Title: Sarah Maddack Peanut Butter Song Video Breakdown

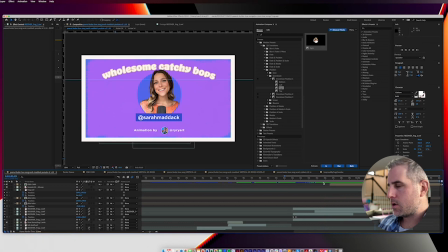[16:31]
So it continues to go, and hopefully it'll make people go and check out the next video.
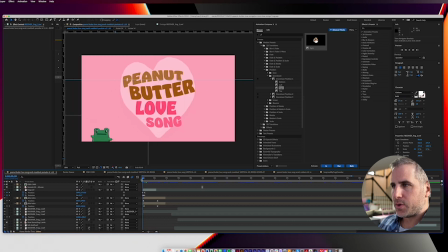[16:36]
Let's see what else. So I was going to hop into Adobe Premiere, but I used it so little in this video.
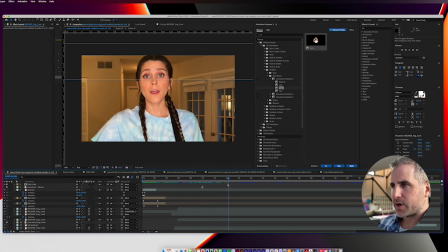[16:45]
I may have done a little bit of coloring, but not much.
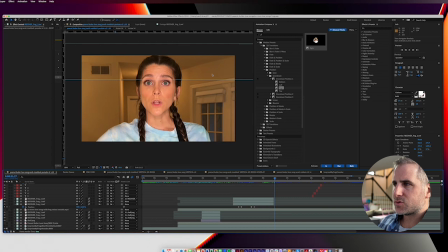[16:50]
I thought about coloring the video and sort of making the background a little bit more white instead of this color set from the light. But in the spirit of authenticity, I figured I would just keep that as it is and add the animations over top of it and see how it works.
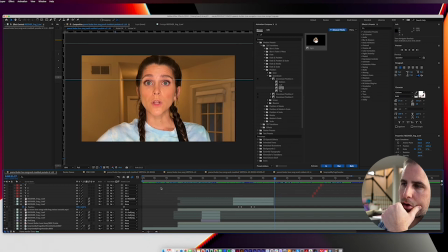[17:09]
Because I think overdoing your videos these days it's not the style, and I didn't want to make this look like a studio produced film. So could have spent time on that, but I decided not to, and I think it worked out just fine.
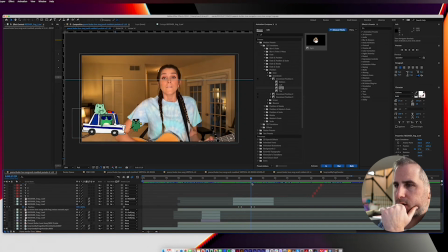[17:23]
Let's see. Oh, here's...
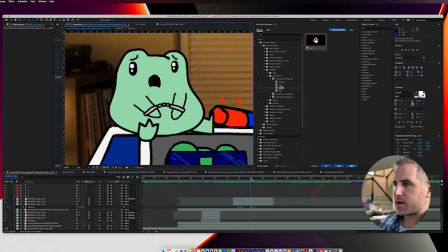[17:28]
So this little character I threw in handcuffs. I think I just have him wiggle. He just wiggles his handcuffs around. And you can guess that is also just a very simple animation.
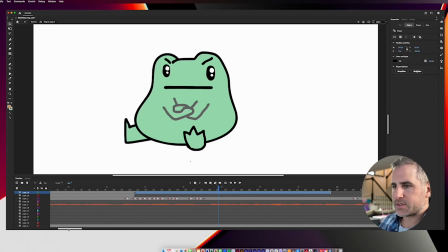[17:45]
Figured he's crossing his arms in the first frame, so let's do like a very simple arm movement in the second one. These are drawn here. Yeah, I mean it's
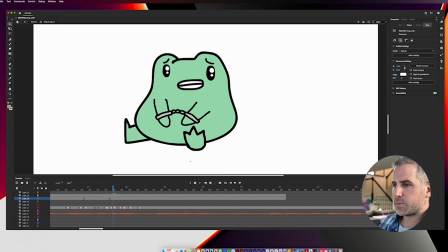[18:02]
2 or 3 keyframes here. It's 2 keyframes, but I mean it's just so simple, but it draws a little bit of attention to it.
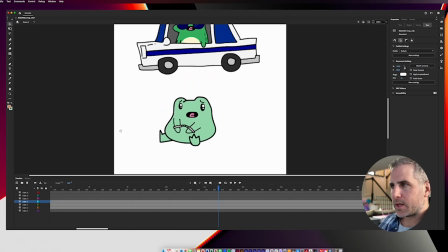[18:13]
Yeah, so what else do we need to talk about in this video?
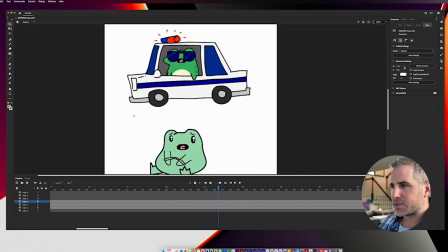[18:18]
So the frog character design was inspired because it was Sarah's original idea to bring in
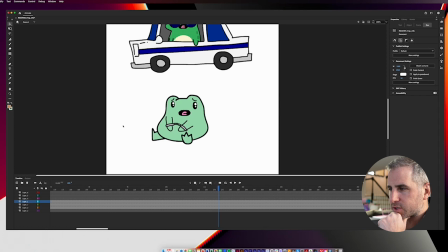[18:26]
frogs all along the bottom of the frame. And then as soon as I heard the song, my weird brain starts thinking, you can't just put regular frogs, not in police cars, in handcuffs, and a police outfit.
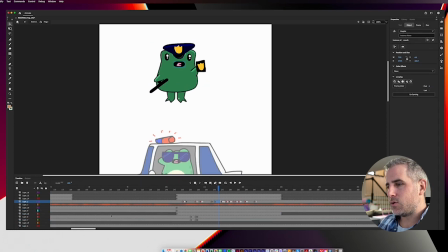[18:41]
Like that needs to be in there. And you can't just set up one frame of something funny. You gotta do other stuff, like somebody down on one knee almost proposing to a spoonful of peanut butter.
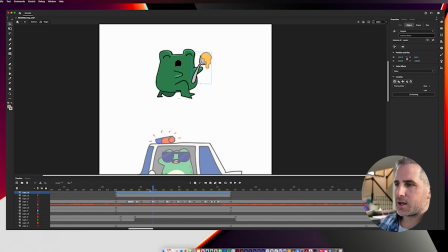[18:58]
Like these are the common sense things you gotta I'm like, yeah, that needs to be in the video. And I also didn't ask Sarah's permission to do any of this, so she was very cool
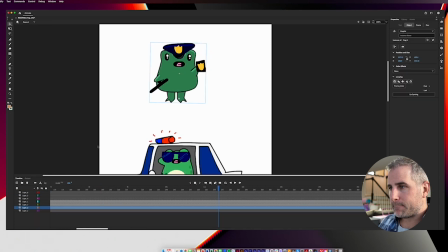[19:10]
to let me do that.
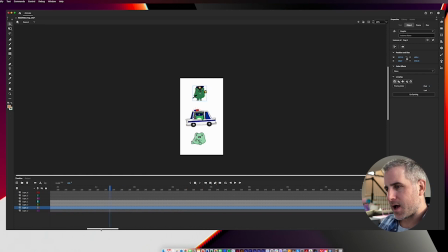[19:12]
Because sometimes I'll take a shot at that, and clients or people that I'm working with are like, yeah, it's not what we were going for. And then you gotta bow out and be like, all right, I'll go back to the original plan. But this, when I get that spark of excitement, I stick with it.
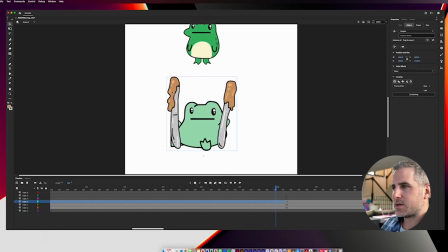[19:31]
And I thought that this was a frog holding 2 peanut butter frog holding 2 knives with peanut butter would make the perfect thumbnail animation or thumbnail.
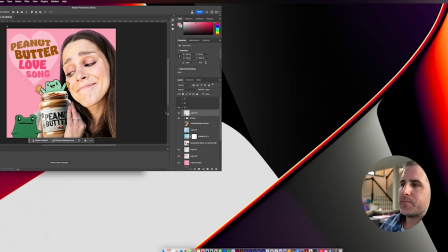[19:52]
What am I talking about? Like, I can't talk today. The perfect thumbnail artwork.
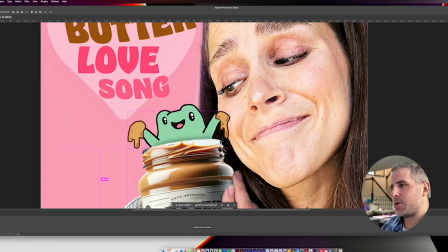[19:59]
And then I brought it in here and I said, no, I'm actually going to draw its arms to be popping out of the jar with dripping peanut butter.
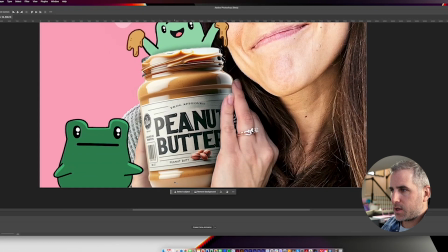[20:07]
This jar generated in AI, so it should be totally original.
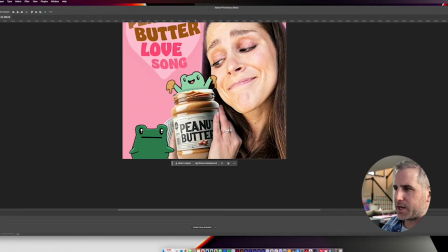[20:13]
I mean, it has to be totally original. And then I changed some of the labeling.
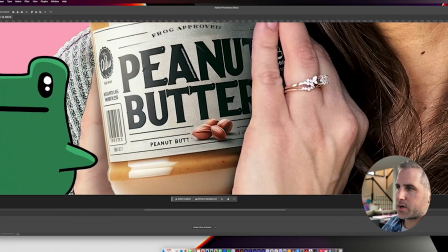[20:18]
I didn't realize that this just says peanut butt. That should say peanut butter. It's kind of funny that way, so I'm going to leave it.
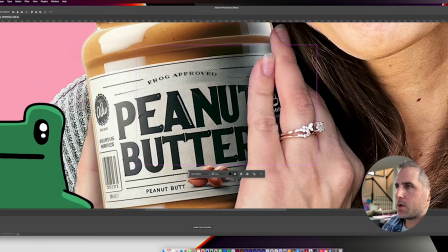[20:25]
And then I added frog approved in here. That's just an arced text layer.
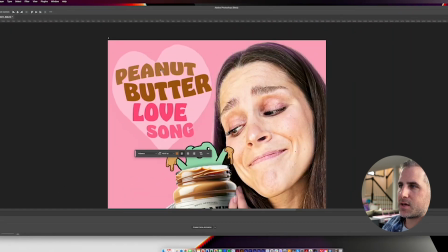[20:34]
I hand drew this heart in Photoshop, and this font is all set up in Photoshop.